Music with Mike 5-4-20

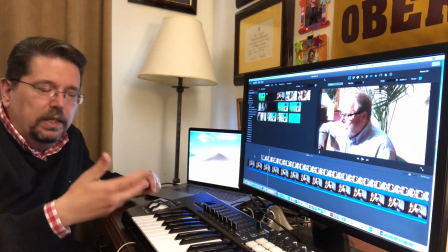(20:21)
There, you see, so that's a lot more gentle and a lot smoother, and that's what I'm going for.
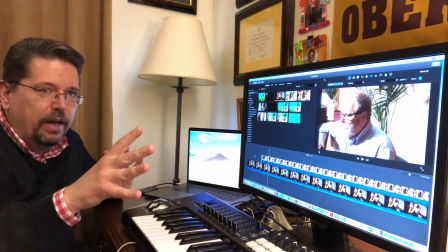(20:28)
I don't want people's faces just popping onto the screen and then popping away from the screen.
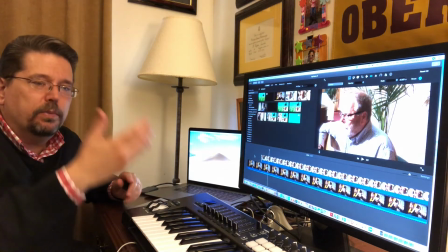(20:32)
I like it to fade in and out. It's much smoother. It's much nicer to watch.
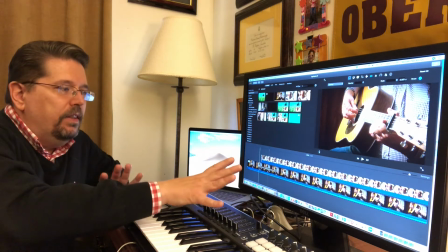(20:37)
So I've got the transition that I like here,
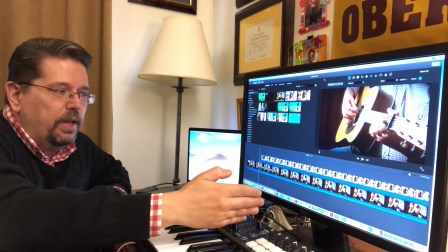(20:41)
and basically what I do is I go through this entire track and I splice places where I want his face to disappear,
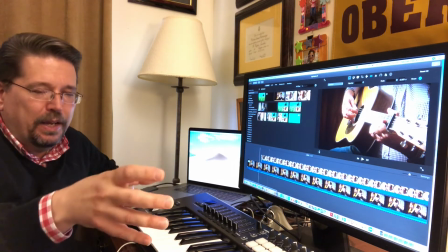(20:49)
and then cut back in where I want his face to reappear.
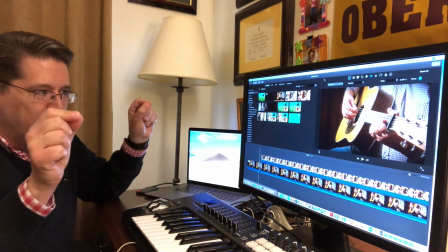(20:53)
And I just continue using that those little controls to fade his face in and out.
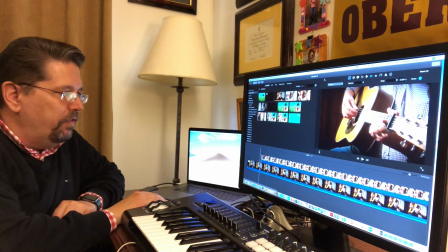(20:58)
And so when I'm all finished with all of that,
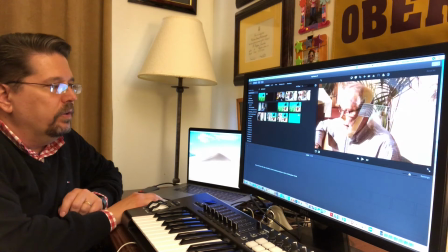(21:02)
what I end up with is something that looks like this.
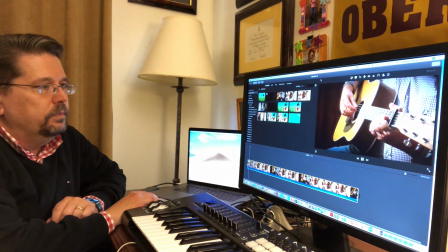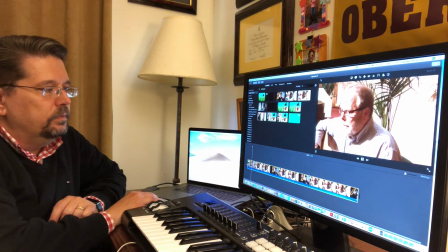(21:16) The Lord's my shepherd, I'll not want.
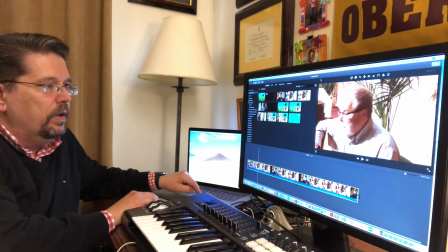(21:22)
Okay, and if we move further on down, when he's finished singing that verse, you'll see that his face will fade away,
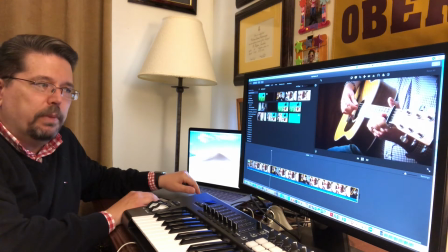(21:34)
and it goes back to just the guitar.
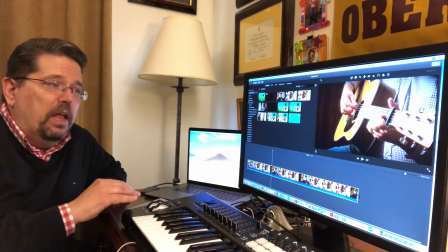(21:38)
Okay, so that's an hour or so of work just to get that to happen.
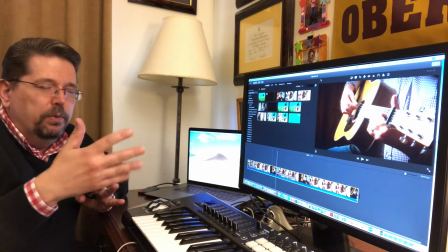(21:45)
So the next person to record, and I'm going to move through the rest of this fairly quickly so we're not here for hours and hours.
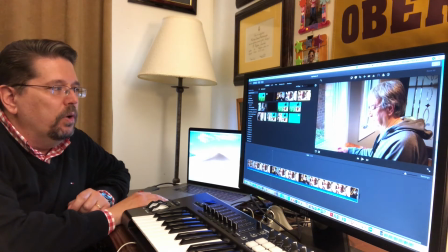(21:53)
So the next person to record was Barry Faudree.
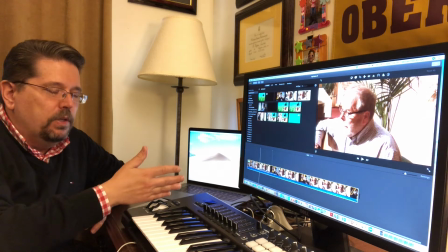(21:57)
Okay, so now I've got Rob's guitar, I've got Rob fading in and out. The next thing I wanted to do was I wanted to work with Barry Faudree.
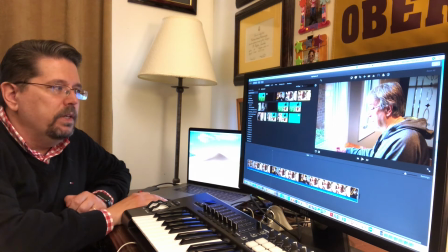(22:07)
Barry sings the last verse of the piece, and so I recorded his video, like I said before.
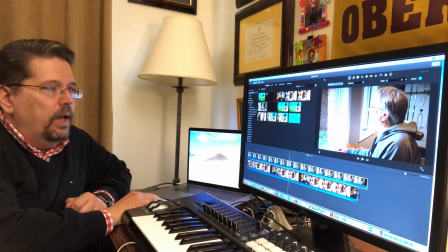(22:17)
This is Barry sitting in the parlor, and at this point he's just kind of sitting and listening to the piece. It's not time for him to sing yet, so rather than have him sit for 2.5 minutes staring out the window,
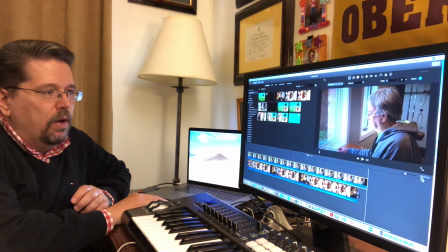(22:33)
again what I did was I lined up the sound for both of the videos,
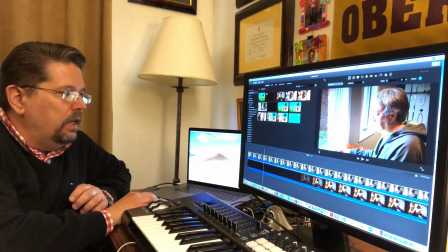(22:40)
okay, and then I cut to the point where Barry starts to sing.
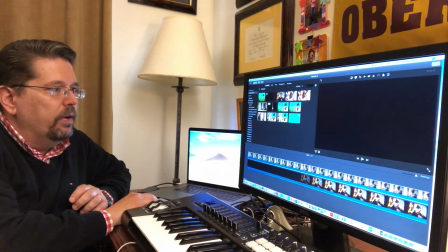(22:46)
And then that's where you see Barry then fade in, is when the third verse starts.
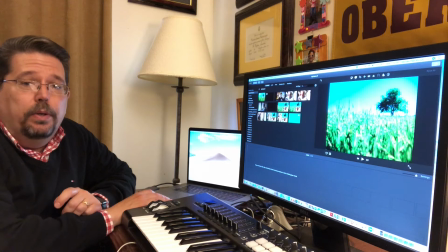(22:53)
Okay. Now that I've got Barry and Rob recorded, and I'm thinking about the layout of the song
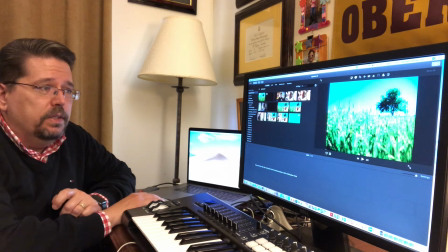(23:02)
and the text says, "He makes me lay down in pastures green." So what I did is I went out and I found a clip,
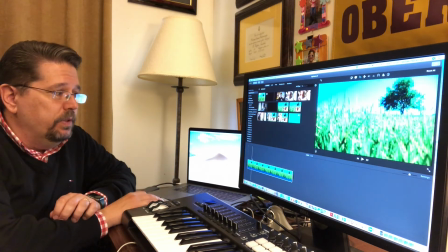(23:14)
a loopable clip of this green grass that is blowing gently in the wind,
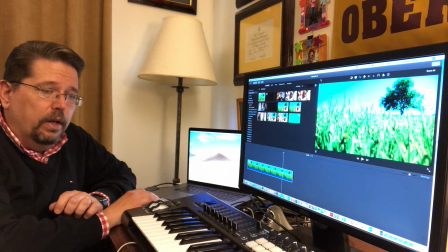(23:21)
and I make this the background for the entire video.
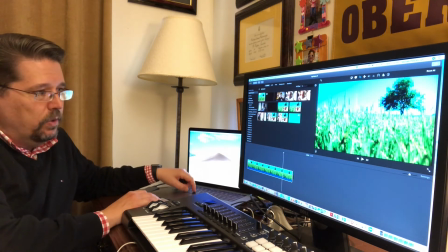(23:27)
And because it's only 30 seconds long,
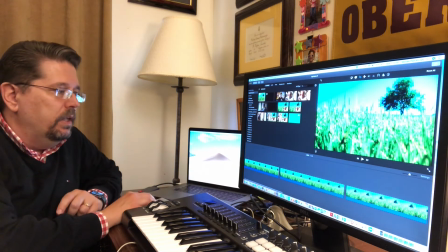(23:30)
I have to copy and paste it a few times so that it lasts long enough to go through the entire song.
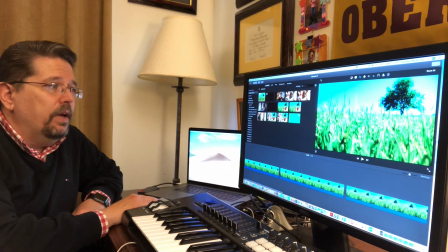(23:38)
So what I do at this point, so now I've got this recording of Rob
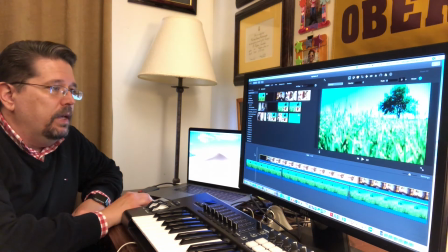(23:45)
playing and singing his guitar,
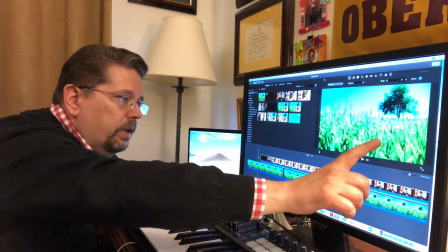(23:49)
and I want Rob to appear in only this bottom right corner of the screen.
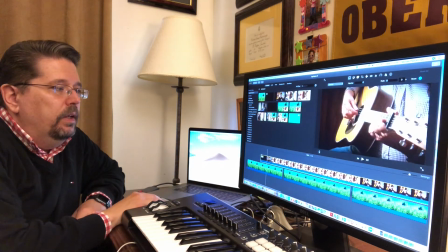(23:57)
So here's how I achieve that. We do what's called,
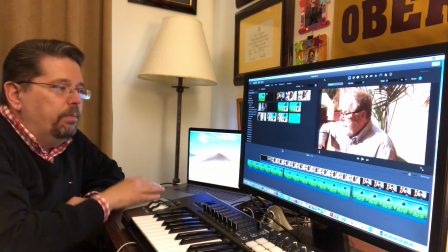(24:03)
we layer the video on top of the background, and then within
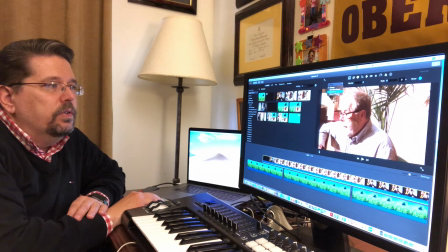(24:09)
iMovie, I choose this feature called Picture in a Picture.
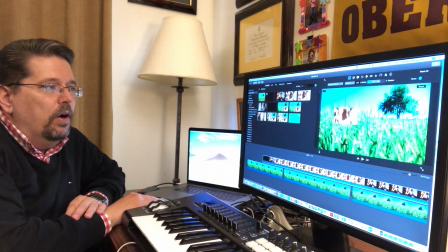(24:14)
And so now I've got the video of Rob playing guitar, and I could put it anywhere I want on this
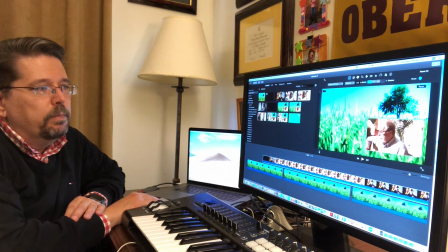(24:23)
beautiful pasture background, pastoral background.